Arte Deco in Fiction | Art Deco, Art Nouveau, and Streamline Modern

future. Good day everyone, I'm Bonsard of Radio Retro Future, here with another video on Artico and Art Nouveau, that despite we being a channel on steampunk, these videos on these art styles are now some of our most popular videos, so I've been considering doing more of types of videos for a long time. However, as we're now doing a contest with these themes, I thought it would be interesting to elaborate on the use of Art Deco in fiction and world building.
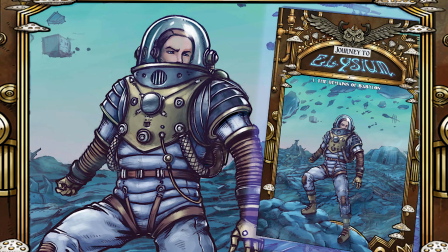(0:33)
But before that, we still have one more week on our current Kickstarter Journey to Elysium,
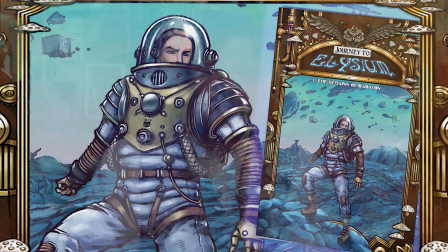(0:38)
in which we intend to include a lot of Art Nouveau inspired designs for the upcoming issues. Go check that out. But before I go on, I'm going to assume you already watched my videos on these art styles, so I'm not going to rehash all that information here. Instead, I'll talk about how these decorative arts affected pop culture and how these can be used to build up a credible setting. Before the name Art Deco was even invented by the 1950s, the aesthetic had already established itself well in science fiction.
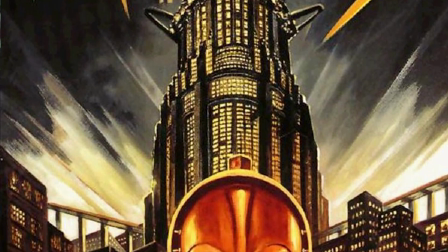(1:08)
Metropolis in particular comes to mind. It is probably one of the most influential science fiction movies of all time and has
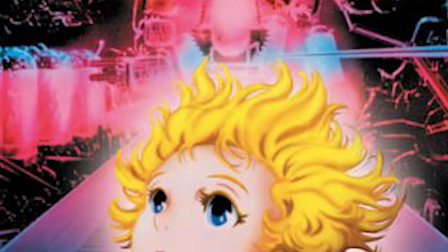(1:15)
influenced global pop culture in both Hollywood and Japanese animation ever since. We associate these early German films with expressionism. You need to keep this in mind whenever we use architecture in a scene.
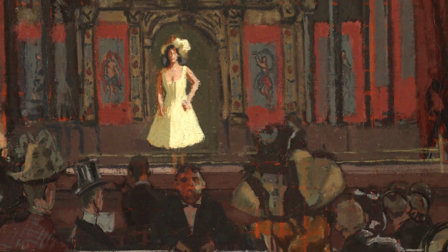(1:29)
Before the Expressionists, movie sets were arranged like stage plays. The props were there to immerse the viewer, but they were props nonetheless. Passive features on the stage that actors would interact with and, well, little else. In Expressionism, however, the environment had to play an active role in any scene.
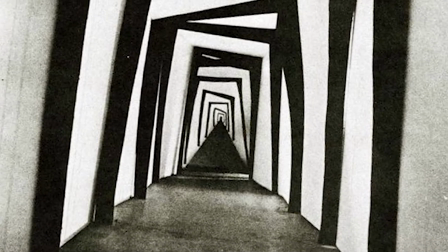(1:48)
They had to grab the viewer's attention and immerse them in the world without the actors being present, and still move the story onward. One of the most famous examples of this is probably the opening scene of Blade Runner.
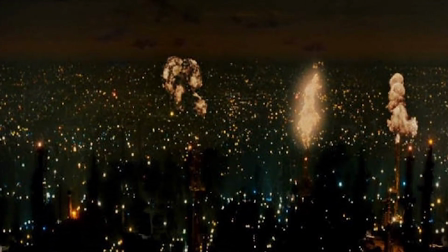(2:01)
This happens to be a feature of noir, who have been using the techniques of the Expressionists to create vibrant,
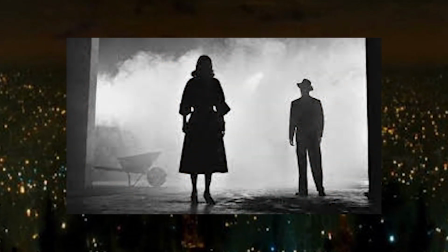(2:08)
oppressive environments, in particular by using lights and shadows.
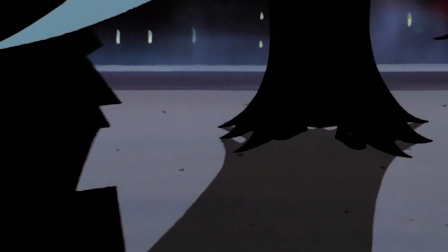(2:12)
Another take on this is Batman the Animated Series, where characters are often being stalked by shadows,
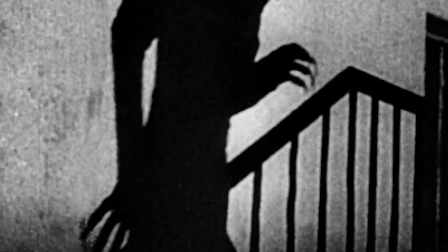(2:18)
not that dissimilar from another Expressionist classic, Nosferatu. I need to make a video on the Expressionists and the Noir at some point, but I hope this will do for now. For another example, I want to mention the Strange Cabinet of Dr. Caligari.
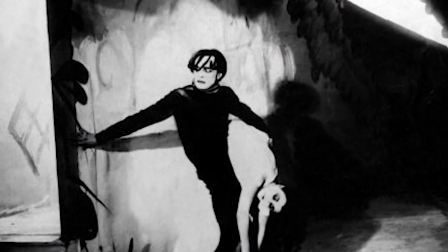(2:32)
Although it does use shadows, here it is the environment itself that steals the show.
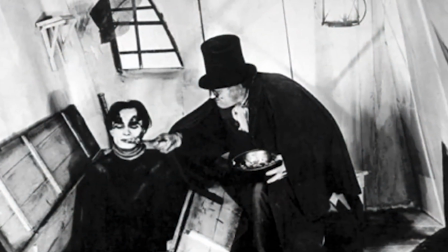(2:37)
The backgrounds are weird, alien and disorienting, the proportions do not match the actors,
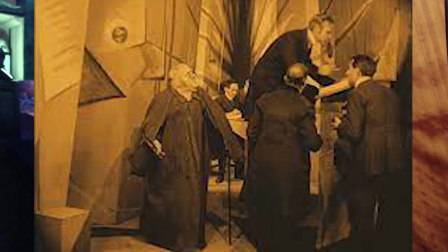(2:43)
and it is all very deliberate to reflect the mental state of the character telling the story.
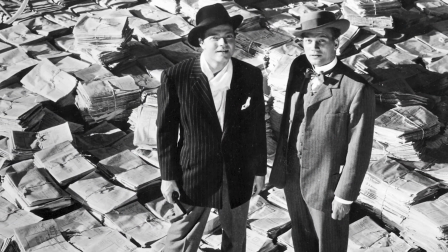(2:49)
In Citizen Kane, we see similar uses of furniture and rooms to
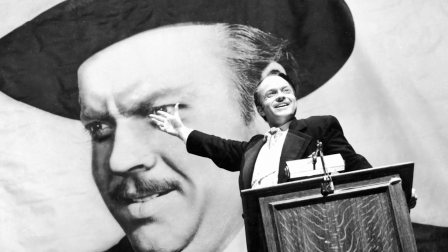(2:53)
symbolize the main character's inner turmoil and growing ego. And then, of course, Metropolis.
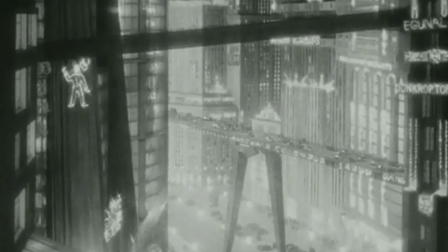(3:01)
There we have the upper city that's luminous, futuristic, with an intricate network of roads connecting the various levels.
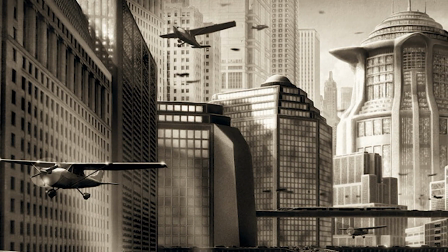(3:08)
Its buildings are also sleek, futuristic and efficient. The architect's tower, who designed the whole city, is right in the middle,
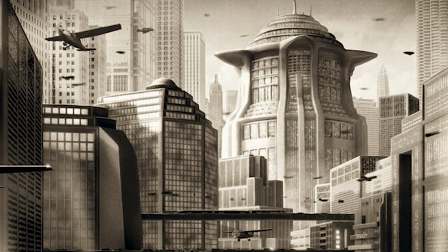(3:16)
like a spider in his web, is weaving an ever-growing and increasingly complex city.
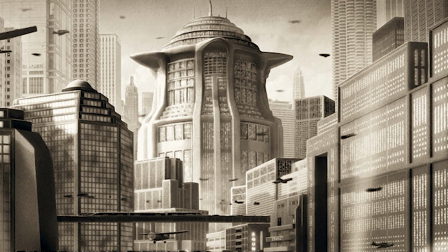(3:21)
However, this splendid technocratic utopia has a mirror.
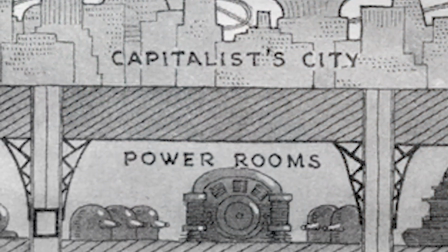(3:25)
The lower city, where the workers live in a dark, claustrophobic and almost medieval underground. The only thing futuristic here is the massive machines that the workers have to frantically tend to,
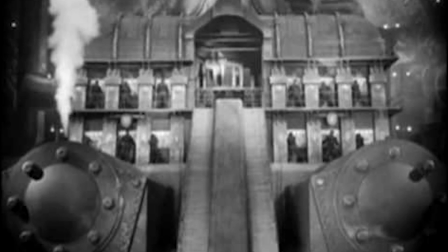(3:37)
otherwise these machines will punish them like the God of the Old Testament.
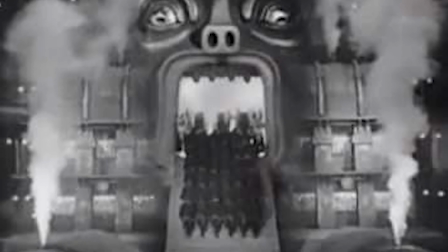(3:41)
This darkness tends to be in stark contrast to the light that is the character of Maria, the story's heroine, where the protagonist Frieder falls in love with.